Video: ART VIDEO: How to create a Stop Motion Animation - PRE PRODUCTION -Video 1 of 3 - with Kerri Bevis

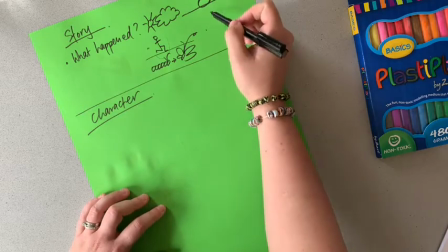So if you're just doing this simple ball, that's fairly easy to create out of plasticine.
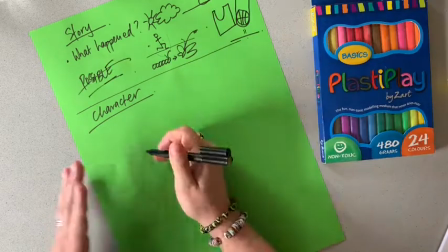If you're doing a person, that is a lot more complicated. The next thing you need to do is design what they're going to look like.
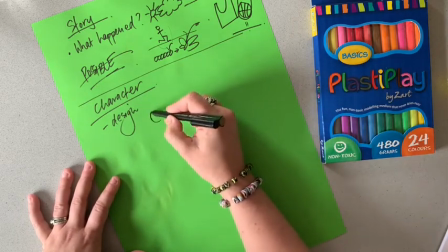This might mean just doing a quick sketch on a piece of paper, considering what you might use and how you might create it.
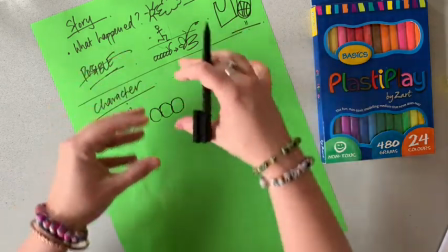Remember, you need to be able to move your character really easily.
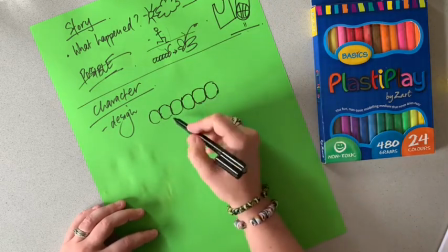So I'm just going to do something simple. I'm not going to give my caterpillar lots of little legs or anything, just because that will make it too fiddly.
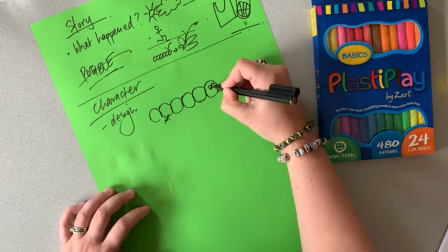I want to make him really cute with big eyes because I want to give him some expression.
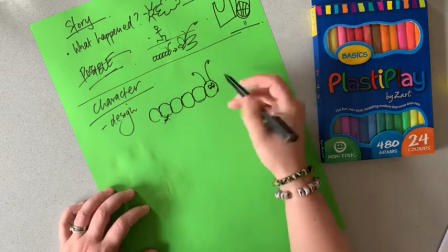I don't know what I'll use his antlers for.
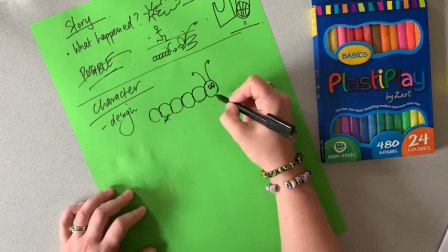When it comes to expression, it is tricky to change the expression, so I'm just going to keep it as a smile, I think.
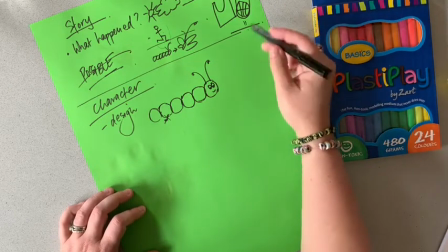Now, another thing I need to consider creating is his cocoon that he'll go into,
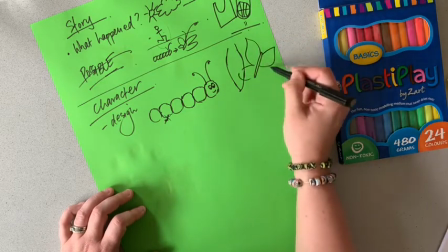and then the butterfly that he turns into. So I've got three different things I need to create for my story.
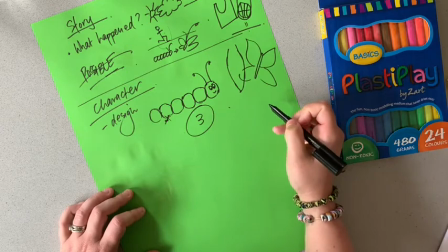I've given myself quite a task to do, so we're going to do that soon.
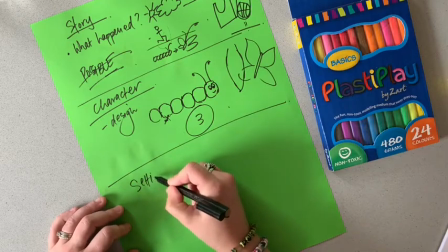Another thing you need to consider before doing any filming is the setting.
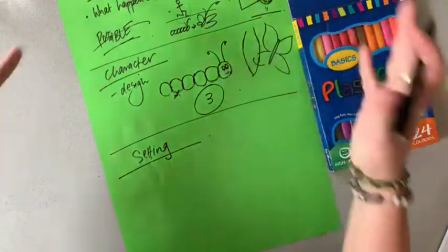So that means the backdrop or what is around.
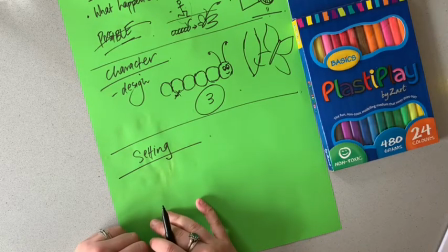So you can create something simple, but for example, if I were to take a photo just where I am at the moment in my kitchen,
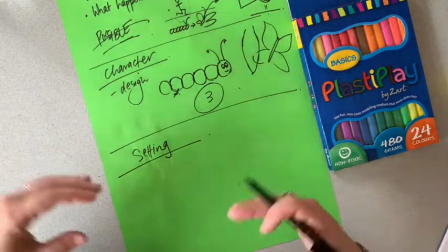the background would be my fruit bowl, my sink and things like that. You don't want too much information in the background.
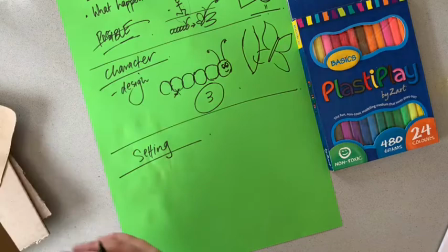And that's why I suggest finding something that can go behind and create a bit of a set.
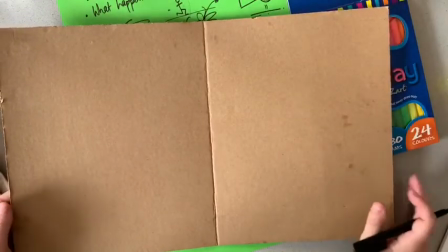So I've got just a piece of cardboard here that I'm going to use and I'm going to decorate using just materials I have at home to give context to my story,
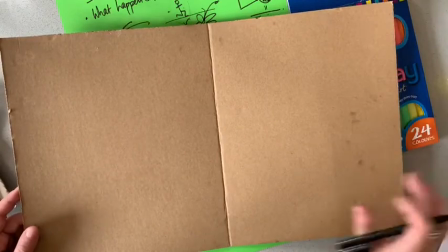but also sort of hide the information that's around me and make it a really visually interesting movie for people to watch.
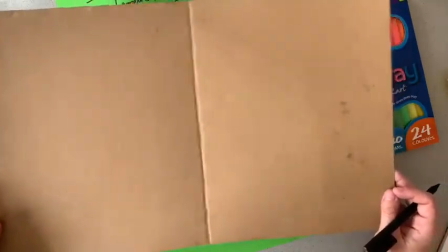So that's another thing you need to consider, is what you're going to put in your setting or essentially your background.
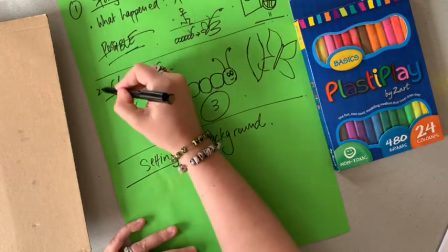So once you've sorted out these three things and created everything,
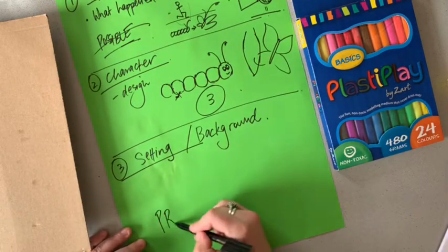that's when you're ready to watch the next video, which will be me teaching you how to actually go about filming, which is called the production stage.
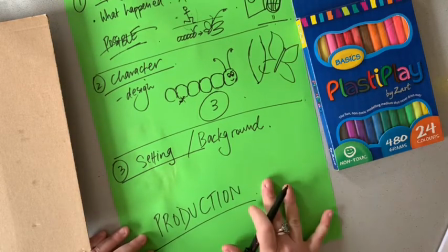But spend some time now creating.
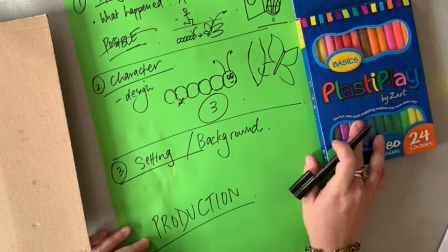I'm going to show you how I create mine using plasticine and get everything set up ready to go.
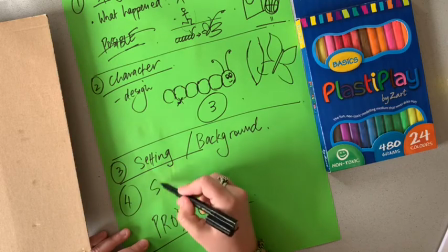You'll also need to download the stop motion app in your app store.
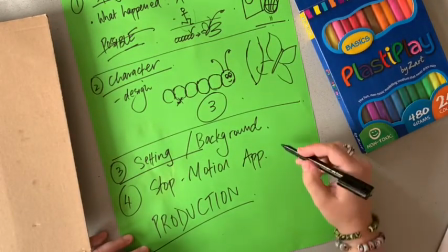And I show you a version that will need iMovie as well.
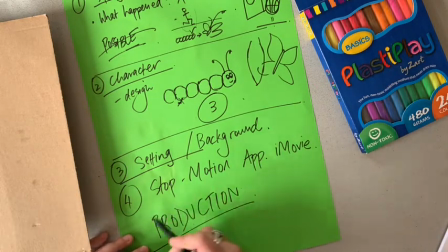So you don't need those today, but just remember you will need to download those prior to the production stage.
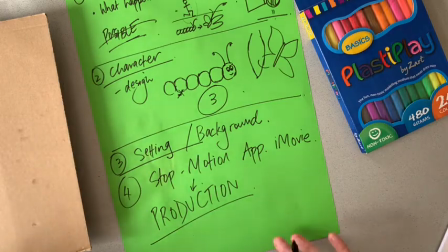Cool, I'm gonna create my character. This plasticine is a great pack.
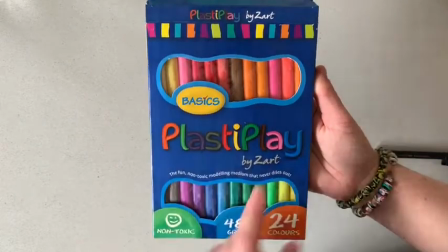It's really cost effective and I get it from Zart, where I get all my art materials.
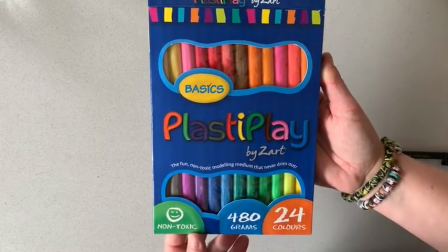There's a link below if you'd like to follow that to purchase your own.
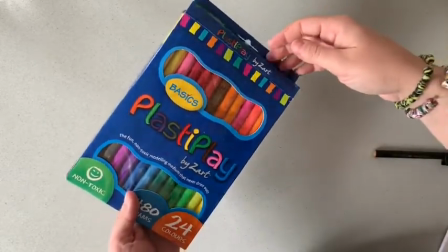And I've also included a 10% off discount code if you'd like to purchase it through me. Ooh, look at all the colors.
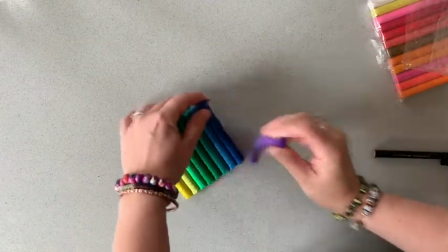So when you've got some plasticine, you'll notice that it's really bendy like this.
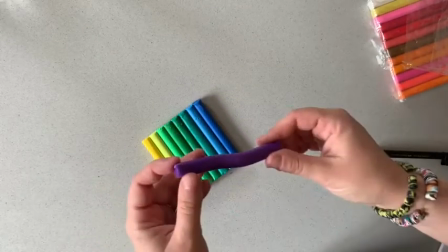That's why it's perfect for a claymation. It doesn't dry out.
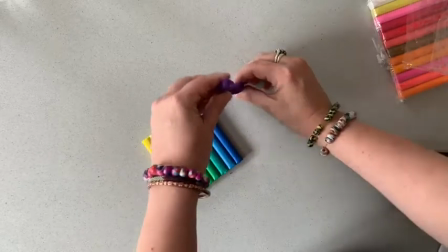It will stay bendy and movable. And you can change the position based on what you're wanting your character to do.
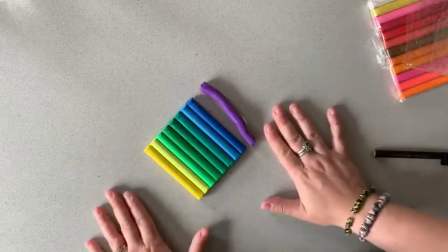So make your character really strong so it doesn't fall apart.
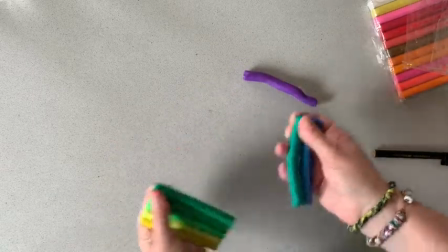I'm just going to make a really simplified version of my caterpillar.
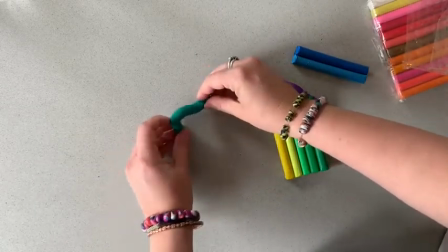Sort of like this, because I want it to move like that.
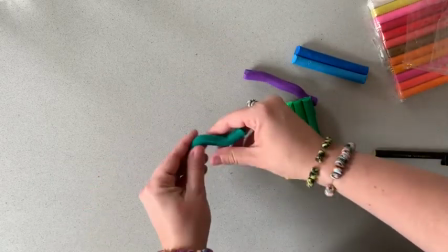And if I create too many bits and pieces, it might be too tricky.
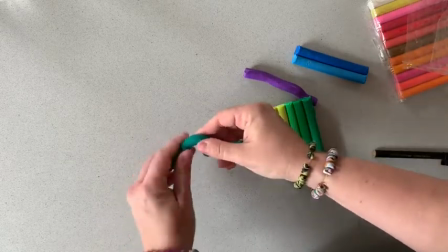So I'm just going to neaten this up a little bit and this can be my character. You can sort of mold it with your fingers like that, make it nice and smooth.
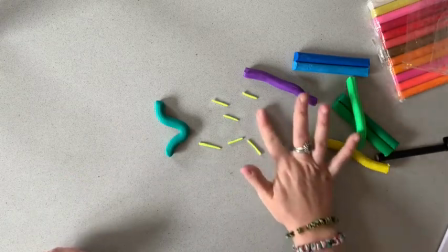Because I'm not making the body of my caterpillar overly detailed, I thought I might just add some details with some lines here.
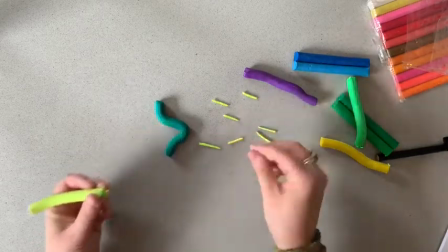So I'm just pinching a small amount of plasticine and rolling it on my surface.
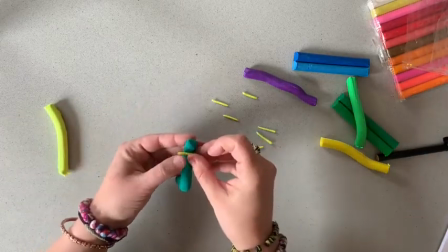And then what I can do is add it to my caterpillar like this, push it down,
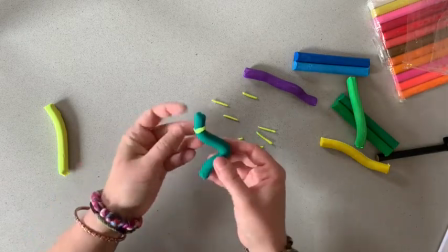and it just will make him look a little bit more interesting than just a plain old green thing.
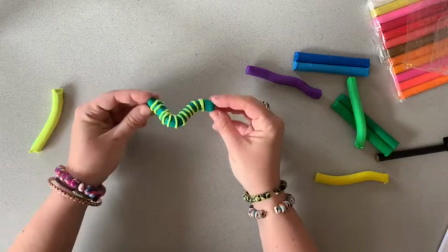Wonderful. So that's the basic design of my caterpillar.
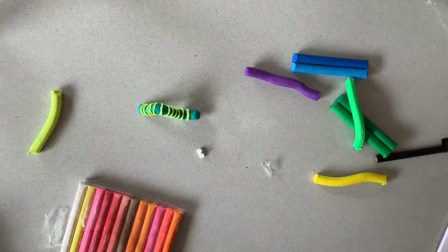Now, I went to make eyes, but then I remembered that my daughters have some little eyes like this, a part of their Play-Doh set.
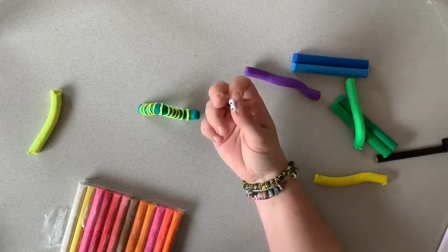So be creative with what's around your house.
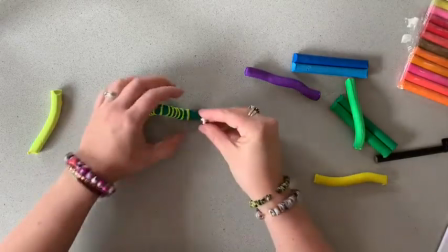You might not have white and black plasticine for eyes, so you're going to have to consider what you could use instead.
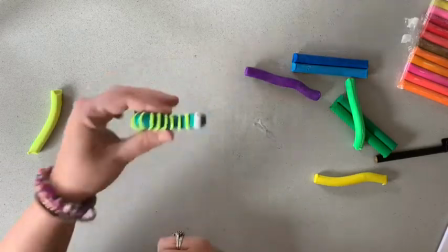So I feel like that looks quite good.
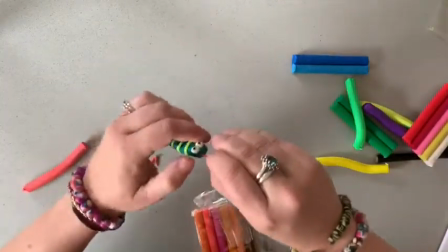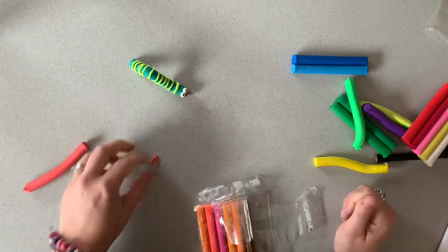There he is. What a cutie. All right. That is my first character.
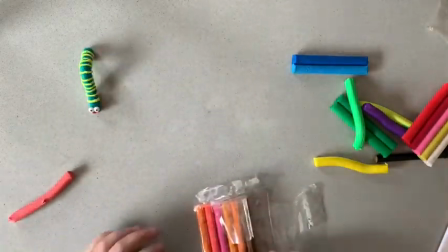Now I need a cocoon.
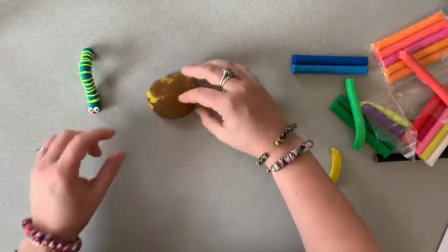Now I want my caterpillar to crawl into my cocoon and then I'm going to wrap the cocoon around.
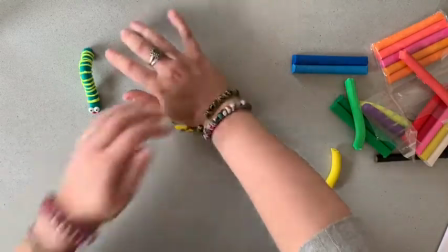So for now, all I need for this character or this prop is a pancake.
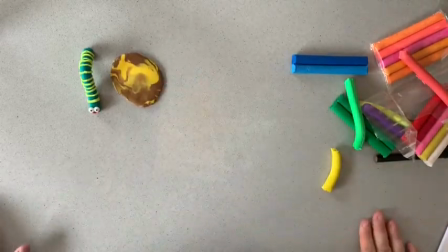So that's done. All right, now I'm going to make him as a butterfly.
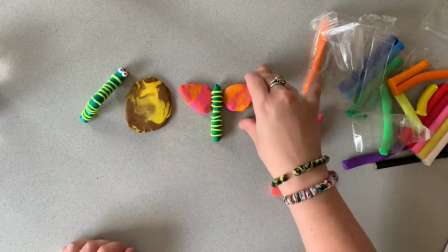Now I'm working on the butterfly, which is the third of my characters, and I wanted everyone to recognize him as the same caterpillar.
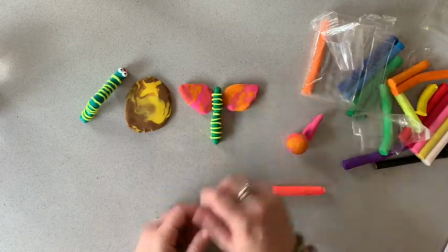So I've created a similar sort of body with the details of the stripes, and now I'm just using some plasticine to create the wings.
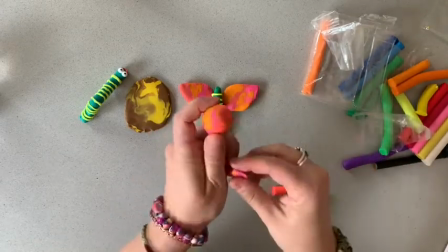You can see here that different colors can be merged together really, really beautifully.
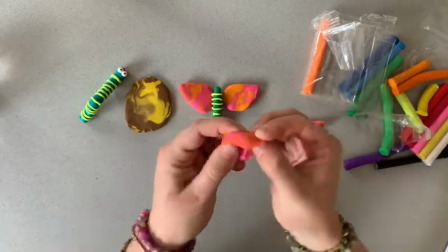If I kept mixing, the colors would combine and the colors would change, but it's really just a matter of molding like this.
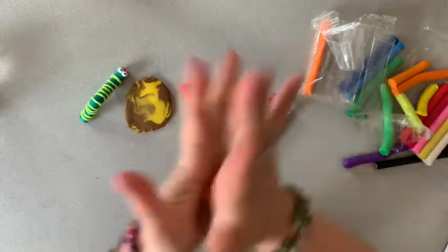And I've rolled it into a ball.
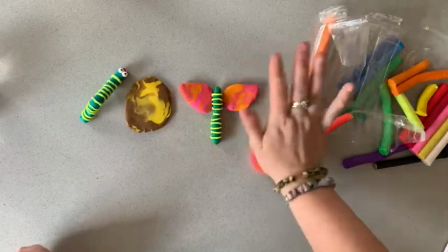And now I'm going to flatten like a pancake, but I do need to split it in two
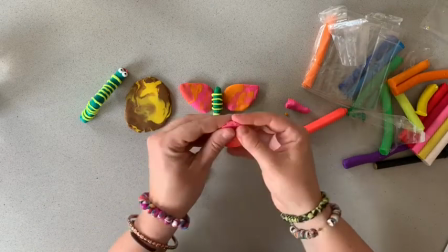for the bottom wings here. Now I'm sort of just molding with my fingers.
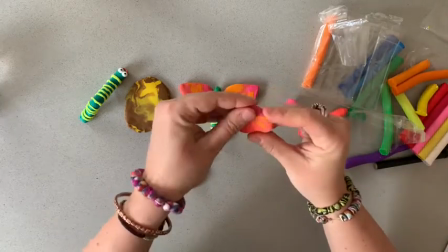You could also use some scissors or a knife to sort of cut the shape that you're after,
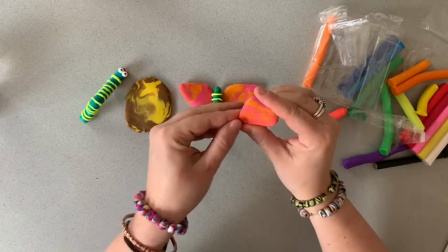but I find a lot easier just to mold with my fingers like this.
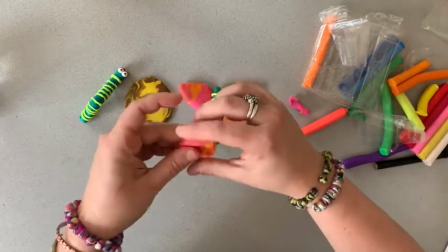So you really will get out what you put into this video.
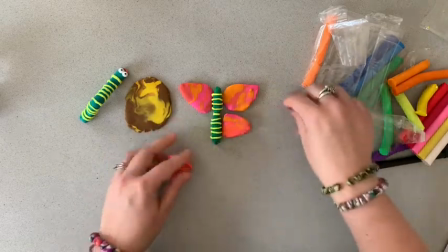If you, you know, just kind of create something, you know, really
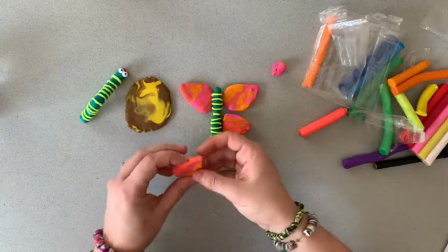lacking care and effort, that it will show in the production stage and in the final outcome.
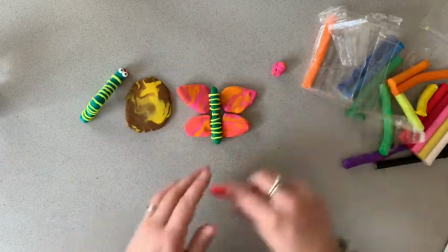So I encourage you to really, show some effort and creativity with this task.
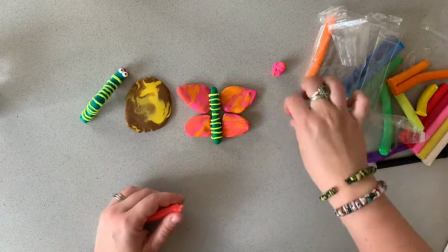Way you can do that is by just adding details.
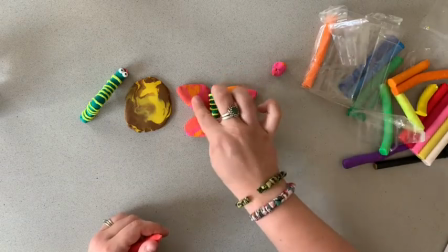It makes your video more visually appealing to the viewers, which is, I guess, the aim.
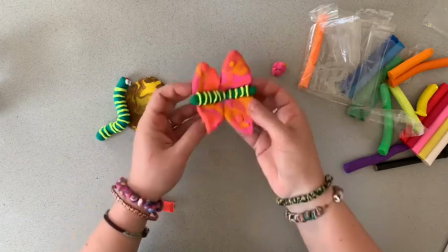Now, this is what I've done for my character, and I'll say again, please, it is not, you know,
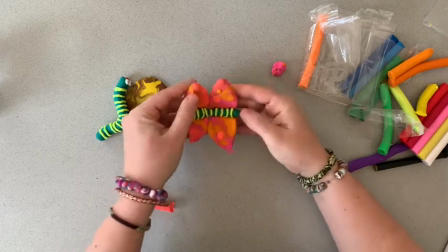my aim with this task is not to show you exactly what to do or what to copy.
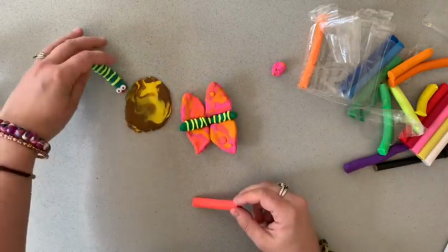The idea is that you'll take this strategy and run with it on your own.
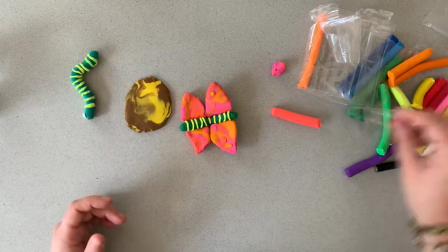So you will do your own version of this task.
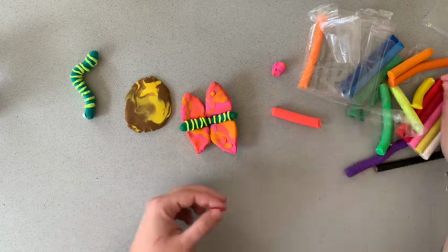Your characters, I expect, would be different. Your story, I expect, would be different as well.
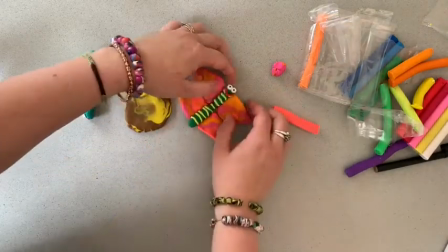Oh, he's so cute.
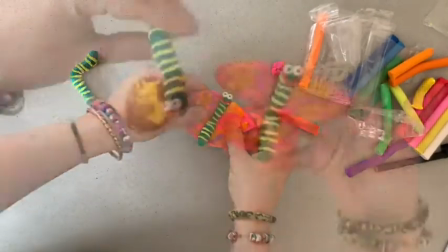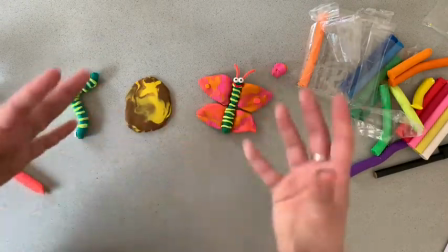My characters are now done, and I now need to use whatever I have around me to create a bit of a setting or background for my story.
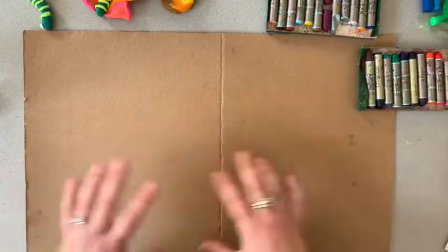So, as I said, I'm going to use this piece of cardboard as the backdrop for my movie.